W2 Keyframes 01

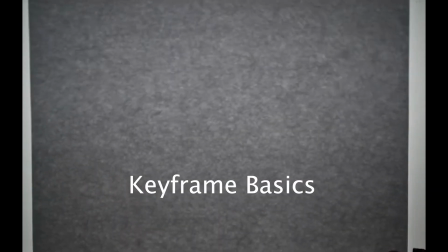Let's talk about keyframes in animation. We're going to need to know two terms.
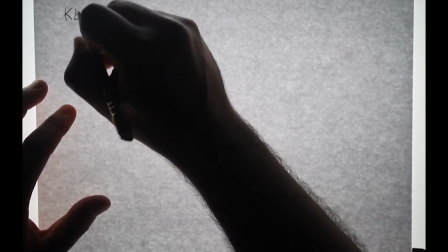The first one is keyframe, and the second one is tween,
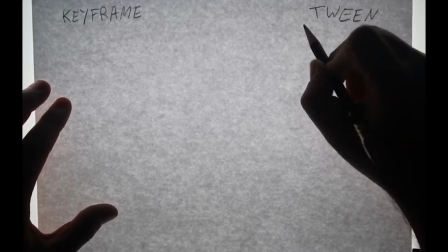which is short for in between.
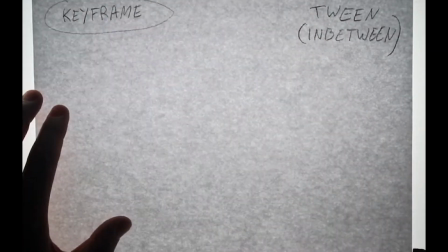So the keyframe is the most important part of the animation.
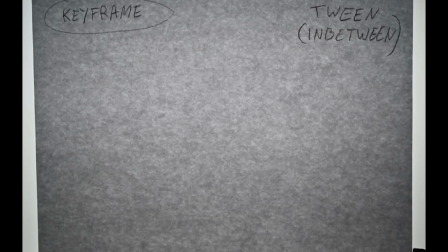The keyframe are the signposts for where the animation is going to go. For example, you can think of it like a pillar
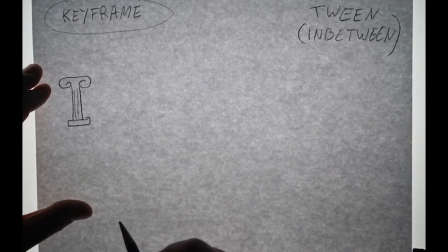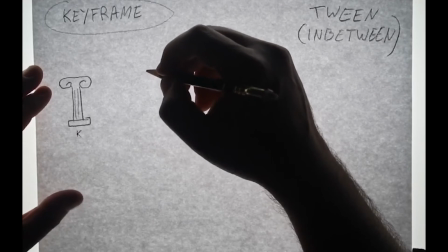and you have to have two keyframes, at least two keyframes, in order to have an animation.
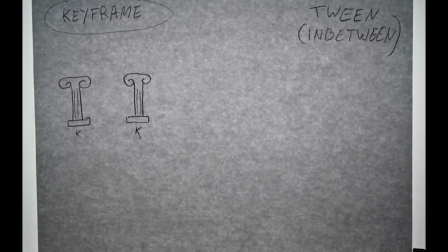The keyframes act as pillars or props for the in-betweens.
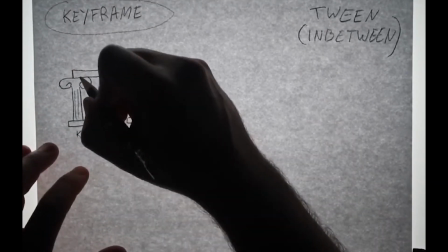So this is an in-between,
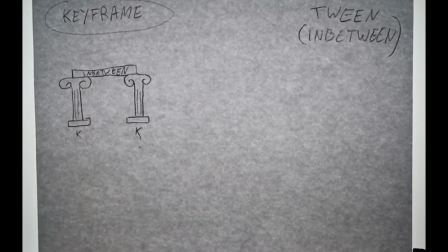and these are the keyframes. So how does this work for making motion?
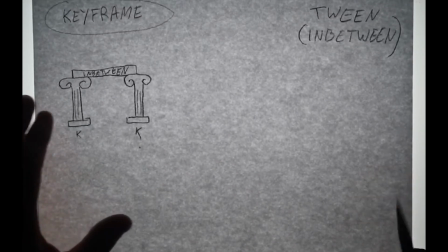Okay, let's take a simple idea here.
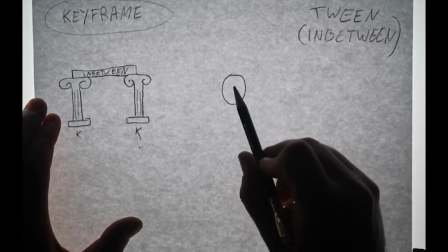We want to take a circle and move it across the field to the other side.
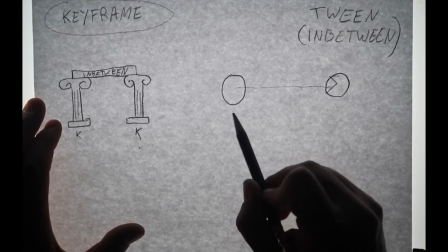The animator knows that the circle starts at this position and ends at this position.
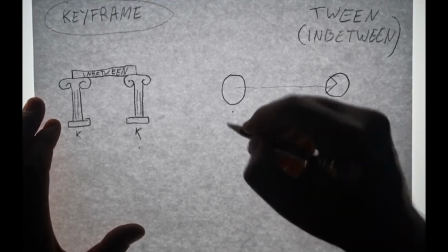So that
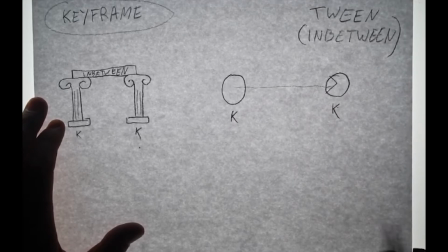is our keyframes. But with this, we don't have any sense of motion.
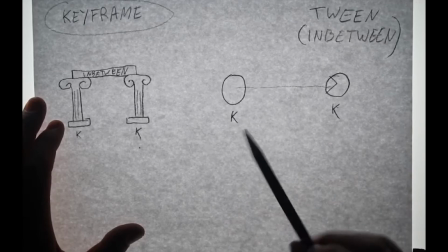If we just shot this, it would be a ball flickering from side to side on the screen.
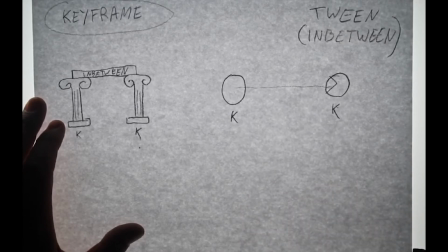So what's to be done? That's where tweens come in.
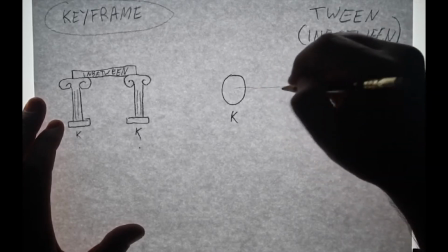The tweens, or in-betweens, are
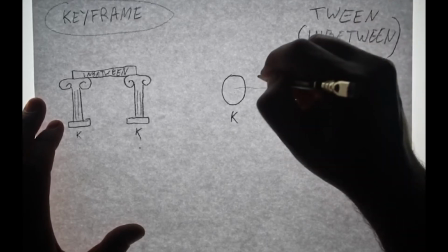the frames in between keyframes that give
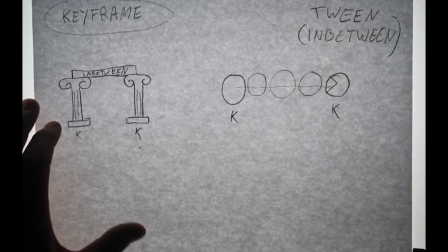animation that sense of fluidity.
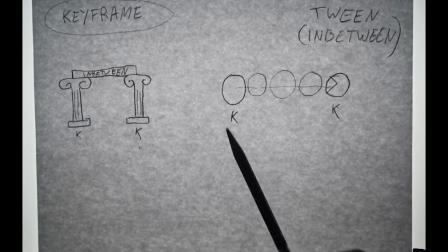Sure, we could have some really cheap animation of a ball on one side of the screen and then flicking to another,
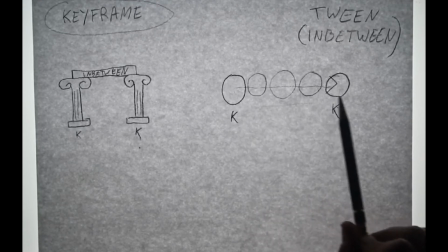or we could add the in-betweens and make it smoothly move instead of being abrupt and jerky.
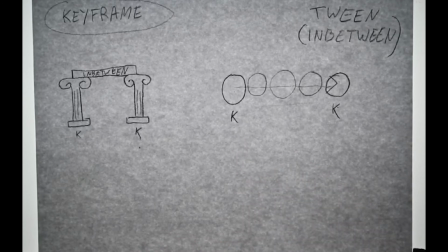Keyframers are usually the animators that are in charge of acting for the character. They're the ones that make the key poses.
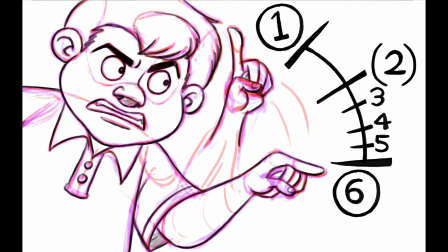And the in-betweeners, and this is where you would start if you went into the industry, fills in the in-betweens between the keyframes to create that smooth motion.
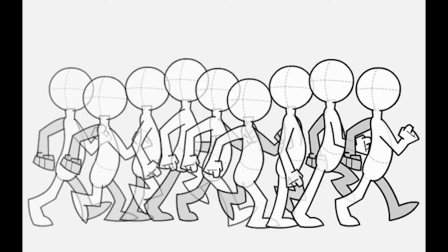The more in-betweens you have between two keyframes, the smoother the motion.
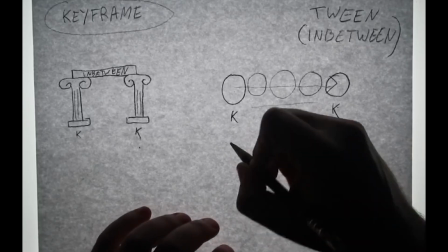Now in After Effects, you'll notice when you drop a keyframe,
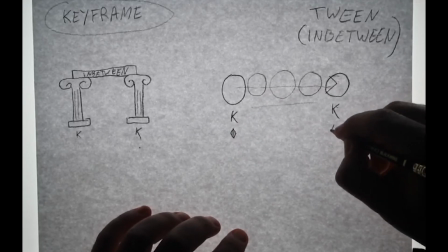it's going to look like a little diamond shape on the timeline.
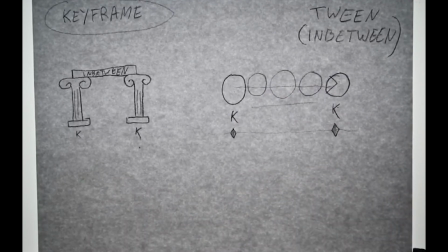And what After Effects does is it looks at how far apart these keyframes are,
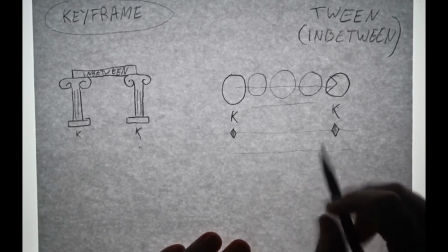and let's say you set them apart for 10 seconds.
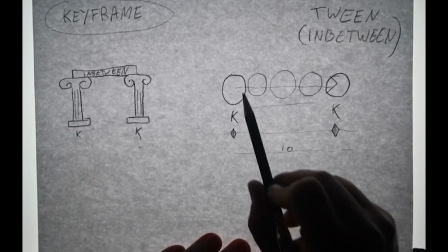It's going to interpolate the space between the keyframes as tweens.
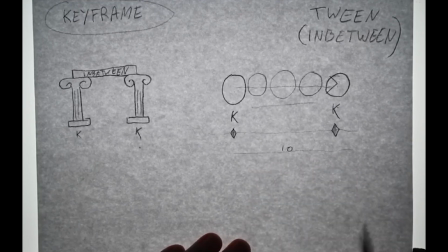So if you wanted it nice and smooth, it would add
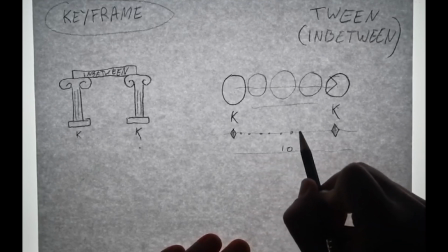lots of keyframes.
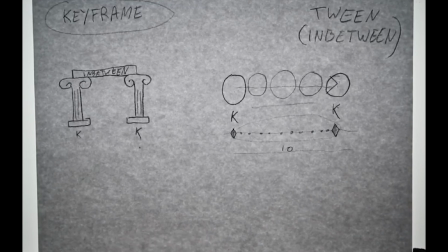The tweens in After Effects are generated automatically between two keyframes.